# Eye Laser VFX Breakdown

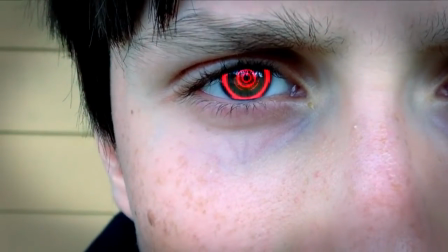0s
Hey everyone. Due to popular demand by one person, I'm going to go over the VFX that I put into my eye laser video thing.
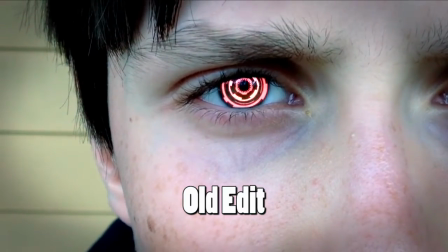8s
For some people who may have clicked this link from the old edit of it, here's what the final thing looks like.
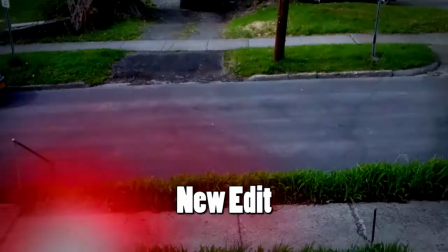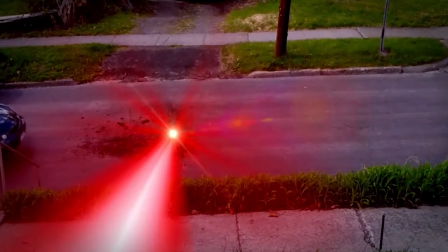22s
As you can see, there's a noticeable difference and it looks a lot better.
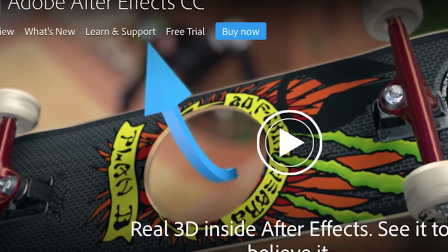25s
I used After Effects for this, and if some of you just wanted to see what steps I put in,
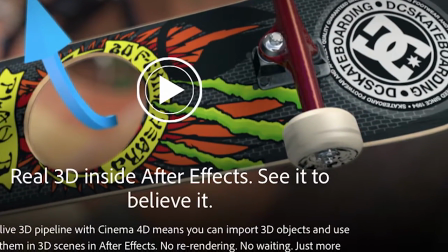32s
and if you use After Effects, then that'll be cool. And if you just want to see like the effects layered on top of each other, then I'll show you both of those.
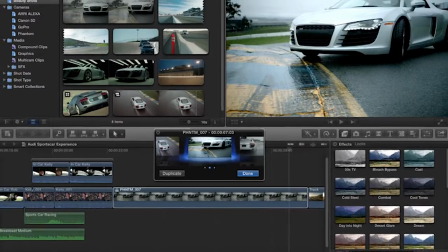40s
Keep in mind that with the right knowledge, you can do some of these things in other applications like Final Cut or Sony Vegas,
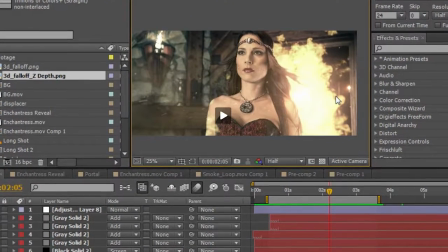46s
but it really doesn't match up to the potential that After Effects has. Still, you can do some pretty interesting stuff with Final Cut.
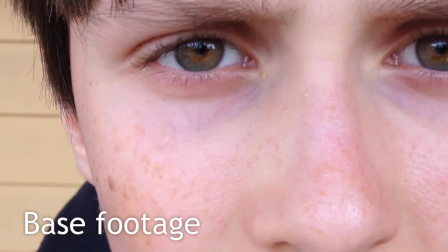53s
I know I have. So the first thing I did was I had a base footage, which was really high quality for a cell phone.
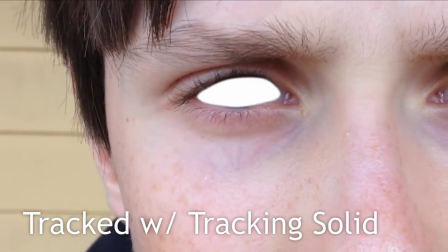58s
And then I put in a solid, which I masked around my eye after tracking it.
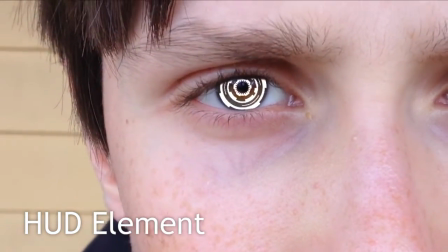64s
I'll get into that in a bit. I took my HUD element on my eye and used an alpha matte of the mask,
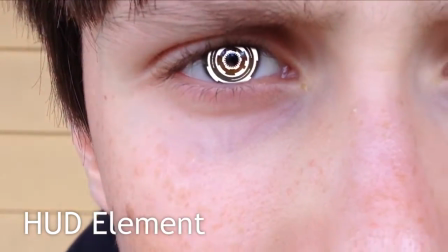71s
which I'll explain that in a minute. It just made it so it didn't like seep onto my outer eye skin,
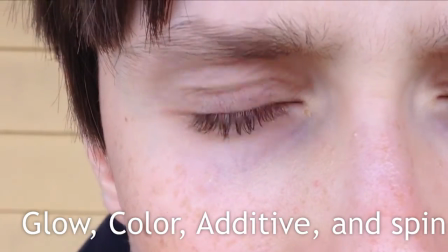77s
stuff like that. Anyway, after that, I made it spin a little bit, gave it some color, and just made it blend a little better.
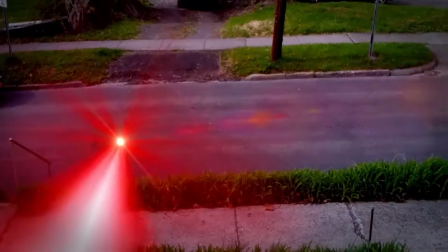83s
And then I added some color grading to make everything look better. So then for the second shot, the explosion of the car.
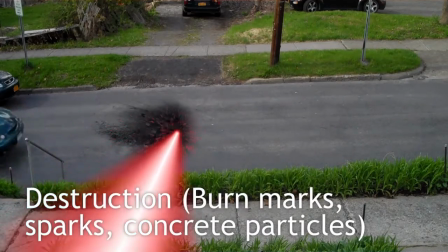88s
So I started out by just adding a simple beam effect to make the laser. Then I added a bit of damage, like some concrete particles, some burn marks, and some sparks.
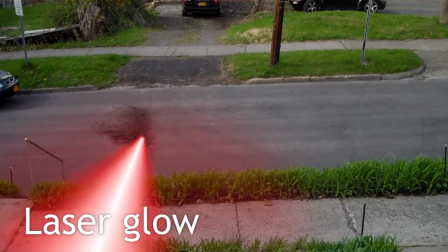97s
After that, I gave the laser a bit of glow to make it blend a little better within the scene.
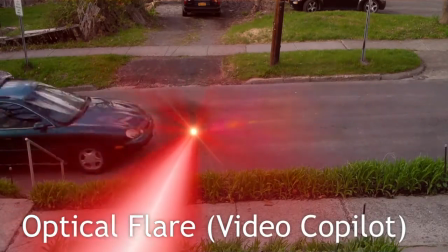101s
And then I added a flare from the Optical Flares plugin from Video Copilot, which is really good, I must say.
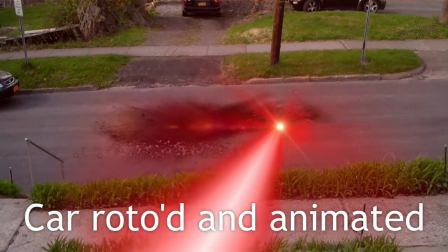107s
So the next thing I did was I masked out the car and animated it to fly into the air.
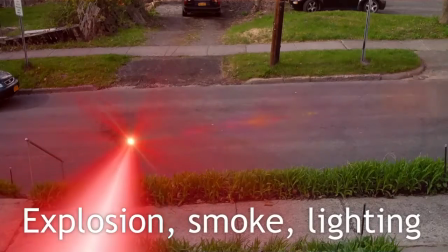113s
And you'll notice I also gave it a shadow for a little more extra realism. Then I made a big explosion, some smoke, and I added some lighting as well.
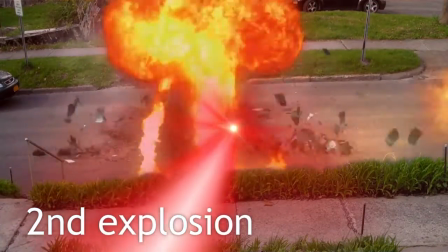121s
Then I made some debris fly out of the car. And just for added effect, I put another explosion a little later in it to show where the car landed.
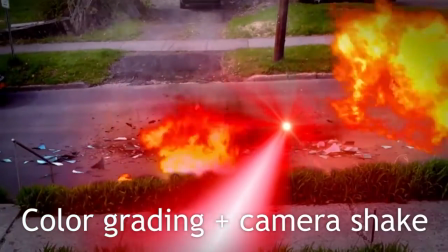130s
And then I just added some color correction and it's done. Now I'll show you each individual step if you care.